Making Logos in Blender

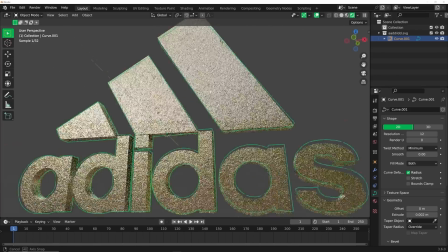Recently I realized that just extruding a logo, slapping a material on it, is just not that interesting anymore.
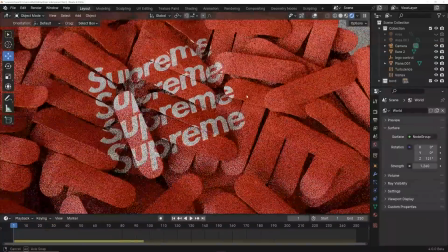And there's actually so many insanely cool ways that you can use logos in 3D for branding purposes and commercial work that have nothing to do with extruding an SVG.
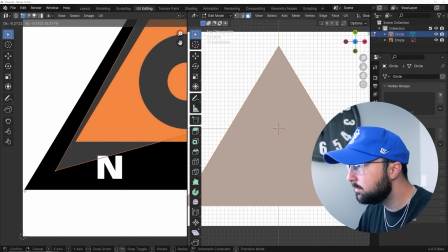So today I'm going to give myself a challenge. I'm going to take these logos, think about the brand, think about the product, and make something that I actually think the brand would want to use. And hopefully by the end of this, you'll have some cool ideas of your own to bring into your own professional and personal work. so let's do it. Let's get the Adidas logo here. The idea I think I'm going to approach with this is arranging all the tennis balls in the shape of the logo. It's a very simple idea, but it's also very effective, and we'll add some tennis rackets and stuff around it to add some context.
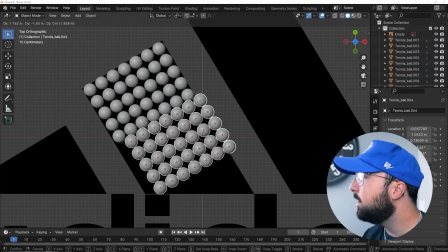Just lots,
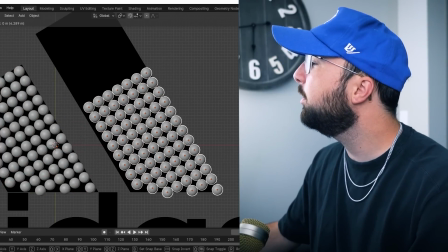lots of duplicates here, and sometimes there's a little bit of manual labor involved in 3D, and that's okay. Next thing I need is a tennis court floor.
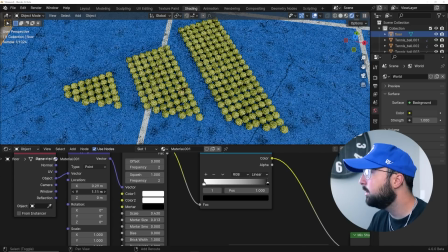All right, I think we got some nice cracks going on here that looks really good then let's move the lines so that they're kind of pointing at the logo
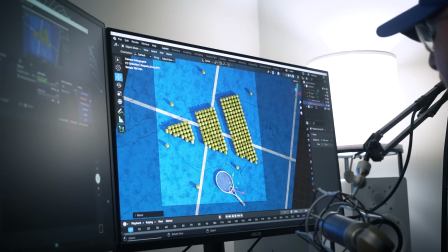pretty cool design principle we're using here let's put a racket here we can just kind of spruce it up add a couple rackets for
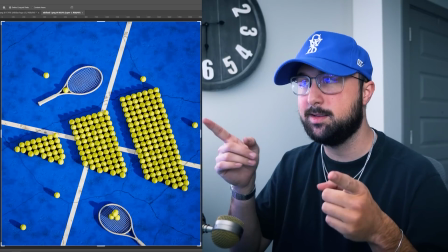context this looks pretty good and here we have it this is the final product a little bit of color correction in Photoshop and I mean
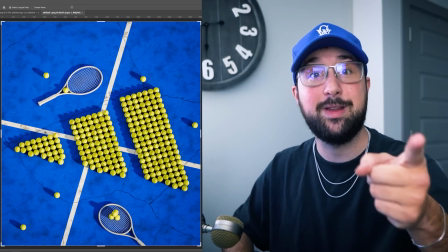this looks like something straight from Adidas so hire me hey all right I'm a big fan of ACG. I even own a pair of their shoes and it's a brand that stands for all conditions gear so if I think if I put the logo in kind of some kind of dirty outdoor environment that would look really really cool.
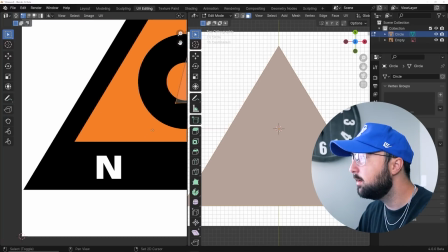Just gotta line up all of our UVs just perfectly.
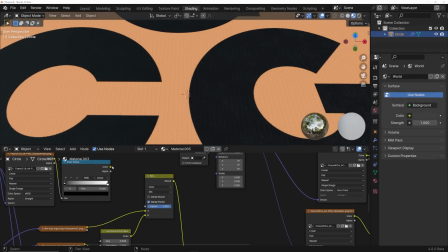I really like to blend the image file of the original logo with an image texture and so you can really have some fun with that with blending colors and all that stuff. Alright let's get some displacement in here. Also, by the way, if you want to learn all of these scene files step by step, I'm putting those on my Patreon. I'm uploading one a day for the next six days. So if you want to learn step by step exactly how I built these scenes, you can check that out linked in my bio. There's also a bunch of really cool things on my Patreon. I'm on there all the time. Feel free to check that out onward.
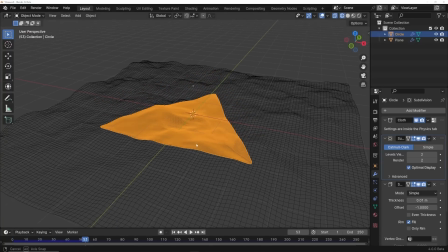And now that it's cloth, we can just kind of drop it right on our displacement. That looks pretty good.
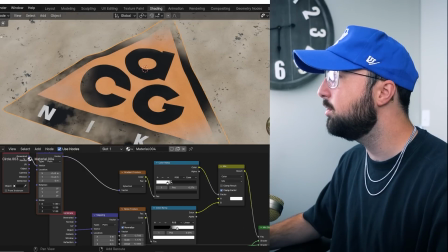I have this ground material here. So what I'm going to do is just kind of add it on top of the logo to make them really work together, kind of give it that cohesive feel.
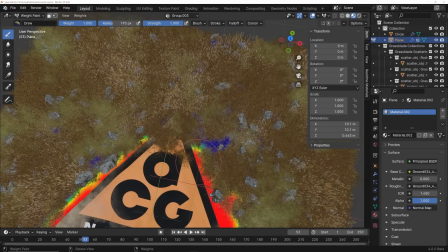I'm using an add-on called Grassblade to make it kind of easier to distribute all these plants and rocks.
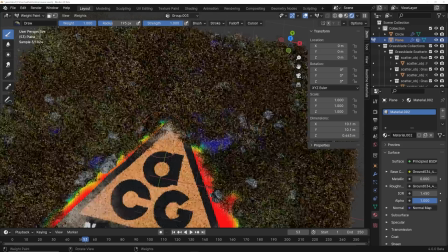You can actually check, there's a link in the description if you want to check out this add-on. It does make your life a lot easier.
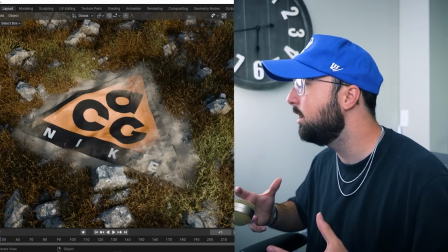Here it is. It's all finished. I love this one. I think the whole idea was making the logo look like it's in a real living environment. I kind of think I nailed it. I'm in love with this one. All right, I think next what I want to do is play with the Supreme logo. I know the brand as a whole is synonymous with skateboarding, and I kind of want to project text over a bunch of objects at once. So, a bunch of skateboards, project text, pretty simple prompt here.
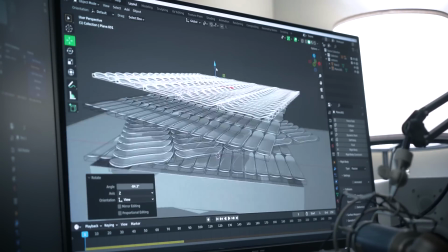Okay, we're just going to get a bunch of these guys like this, and just drop them nice and easy.
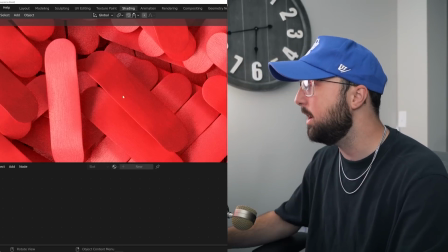So, I have all these skateboards with a nice red wooden material on them so all I have to do is set up a projection system in the nodes and then just bring that over
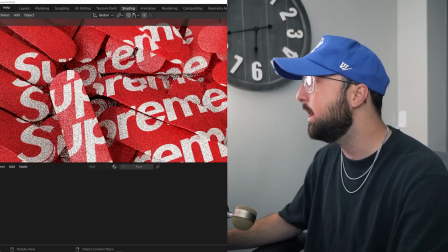just like this and now our text is projected over them so when you put the camera above it I mean it just looks really really cool you know I kind of want to go back to the idea of the tennis balls because there's another interesting thing I want to try out the balls
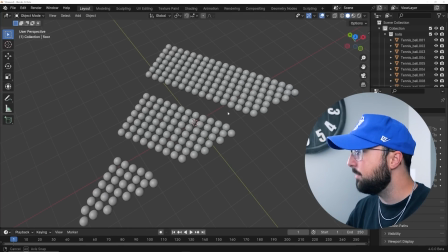are already placed for me I just pulled them from the last scene so that makes my life a little easier and then here's what's fun you can just kind of randomly
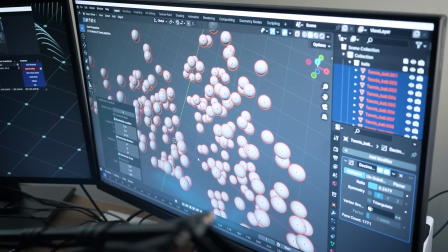move them all up and down which creates a really cool effect now I'm going to quickly add a floor to kind of light our scene really nicely from the bottom here's the cool part it's going to be a really interesting logo reveal slash like optical illusion
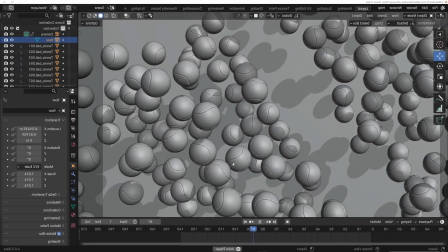so all we have to do is animate the camera at the bottom and then as it pulls out it's going to reveal the adidas logo and here it is
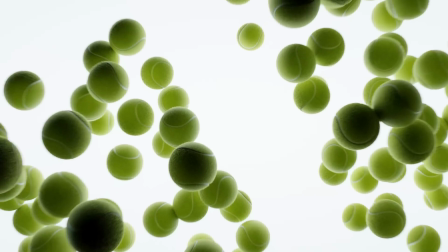as kind of a final result I think it just looks so cool.